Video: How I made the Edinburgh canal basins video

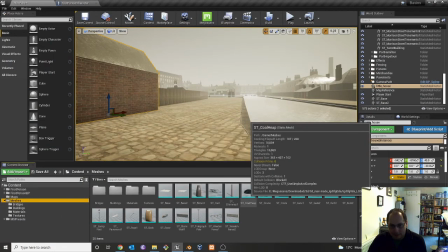20:27 There's also the other meshes, things like the crane, the bollards, the big tall chimney.
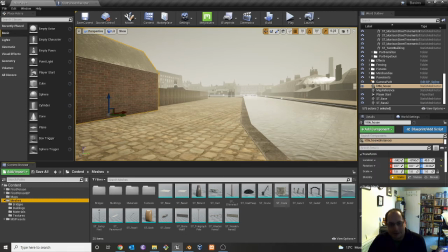20:35 Some things you probably never even really noticed, like this gate, a telegraph pole, lamp post, all that kind of thing. You can see the materials in here. This is all the materials that are assigned to everything in the world there.
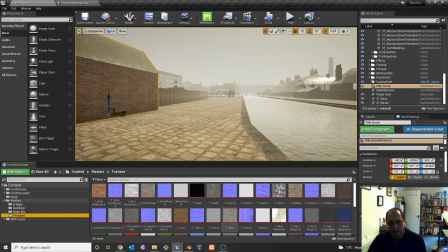20:51 So it's various different materials and various different textures. Each material has generally 3 textures. There's one that sort of, it actually looks like the material, it's kind of the colour, but there's also a roughness texture to tell the renderer how smooth the material should be.
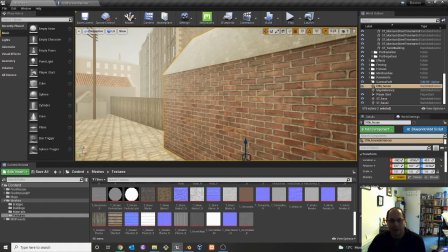21:11 So for example, the roof slates should be a lot smoother than the brick, and there's also what's called a normal texture,
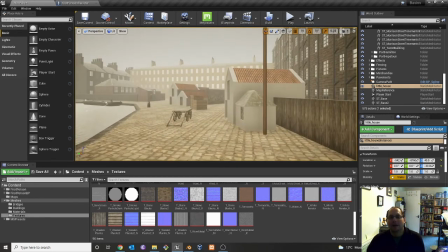21:19 and this really handles like little bumps in the surface of the material,
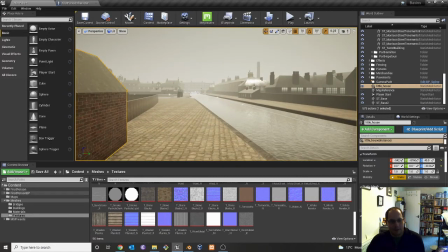21:25 for example. There's a couple of special materials as well.
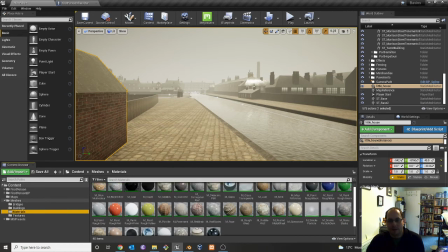21:29 There's water, and there's the glass for the windows, and there's also materials for the smoke particles,
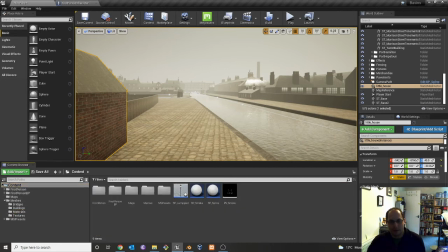21:37 and then there's a particle system for the smoke.
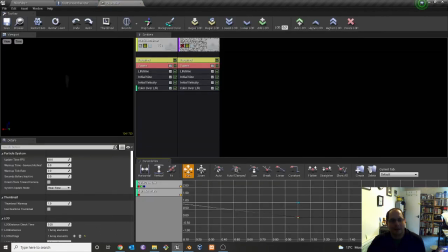21:42 You can kind of edit it here. You can you create different particle emitters. You can make it look the way you want it to, decide how many particles get spawned and what happens to them after they get spawned, and so on.
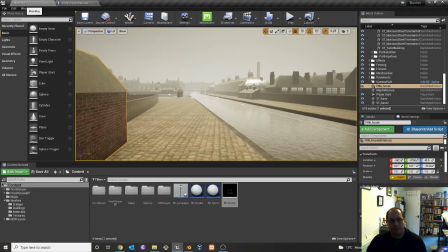21:59 So it was quite fun to do.
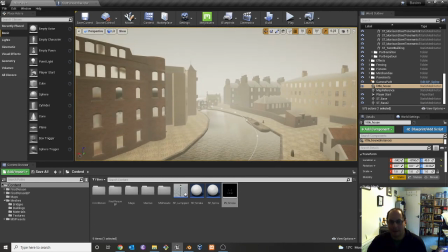22:03 If you look at the world in Unreal Engine, you'll see that the buildings that are more distinctive and closer to the canal,
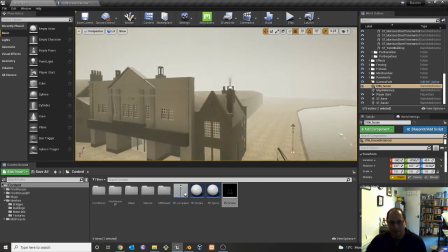22:10 like this one with the brick tower, or there's also this impressive one with the turrets on Fountain Bridge,
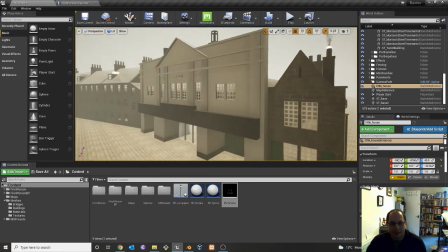22:19 that's still there now, and the front of the dance hall building,
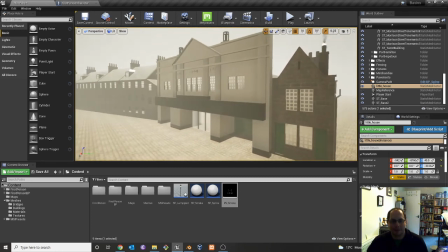22:24 you never actually get to see the front of it in the video, so maybe it was a bit of a waste of time to model it.
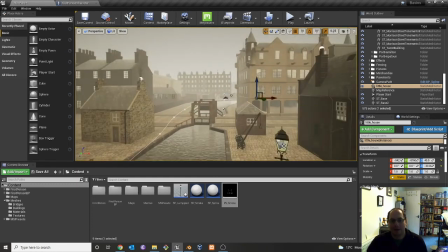22:30 But ones like that I modelled in quite a lot of detail, trying to get them to look as realistic as possible.
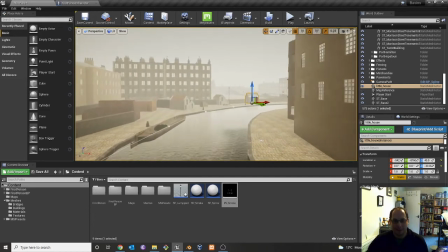22:37 Whereas the ones further in the background are a little bit plainer, and a lot of them are just duplicates of other buildings.
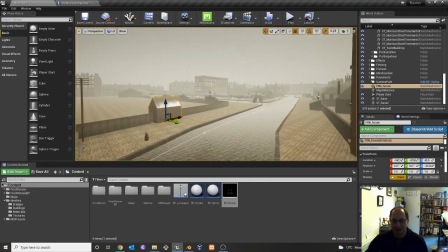22:44 Like there's a handful of tenement buildings that I created. They're just kind of duplicated over and over.
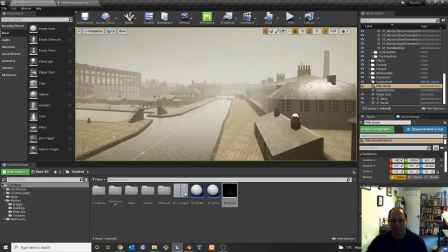22:50 It doesn't really matter too much because
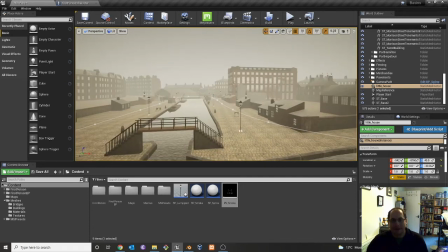22:53 you sort of get away with it because they're far enough in the background and because of all the smog and smoke and everything in the atmosphere.
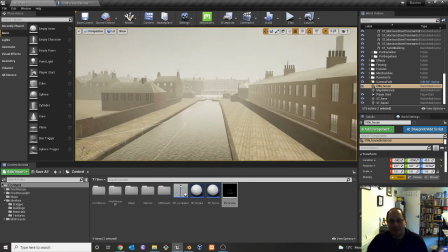23:01 So it generally looks okay. They're just really there to fill gaps in the background.
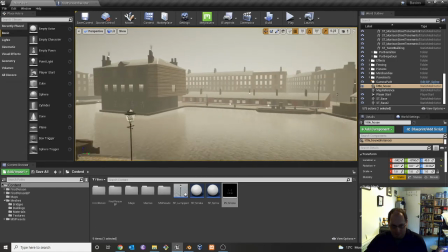23:05 You don't want there to be obvious gaps that you can see in the background,
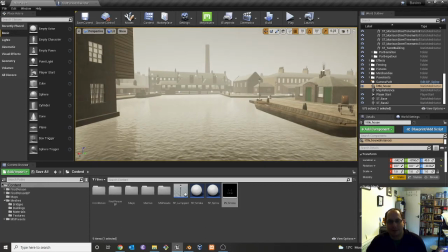23:11 because it kind of ruins the illusion of being in a built-up city if you can see all the way out to the horizon.
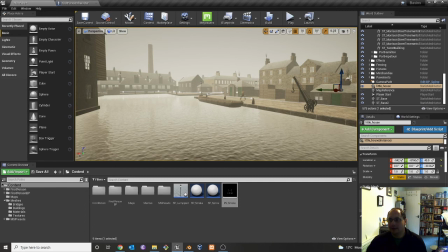23:19 So yeah, I don't think there's much more to say really. There was also, of course, real life footage and voiceover as well as the 3D model, but those aren't so interesting, I guess.
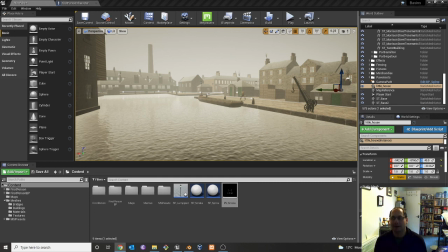23:36 I just went out to film them and then edited it all in a video editing program called Lightworks. It's also freely available. But anyway, I hope you've enjoyed this little tour around the 3D basins model,
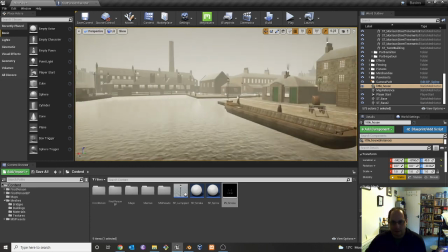23:51 and hopefully I'll be back at some point with another 3D model to show you.
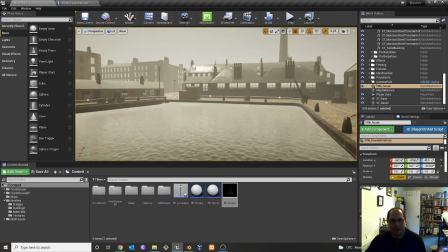23:57 I'd like to do something similar again, just a case of when I get the time and the inspiration really.
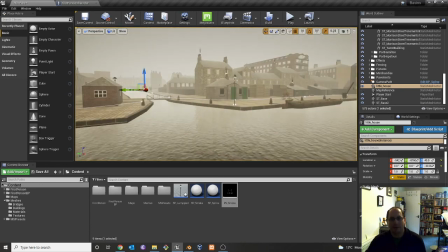24:02 But anyway, thanks for watching, and bye for now.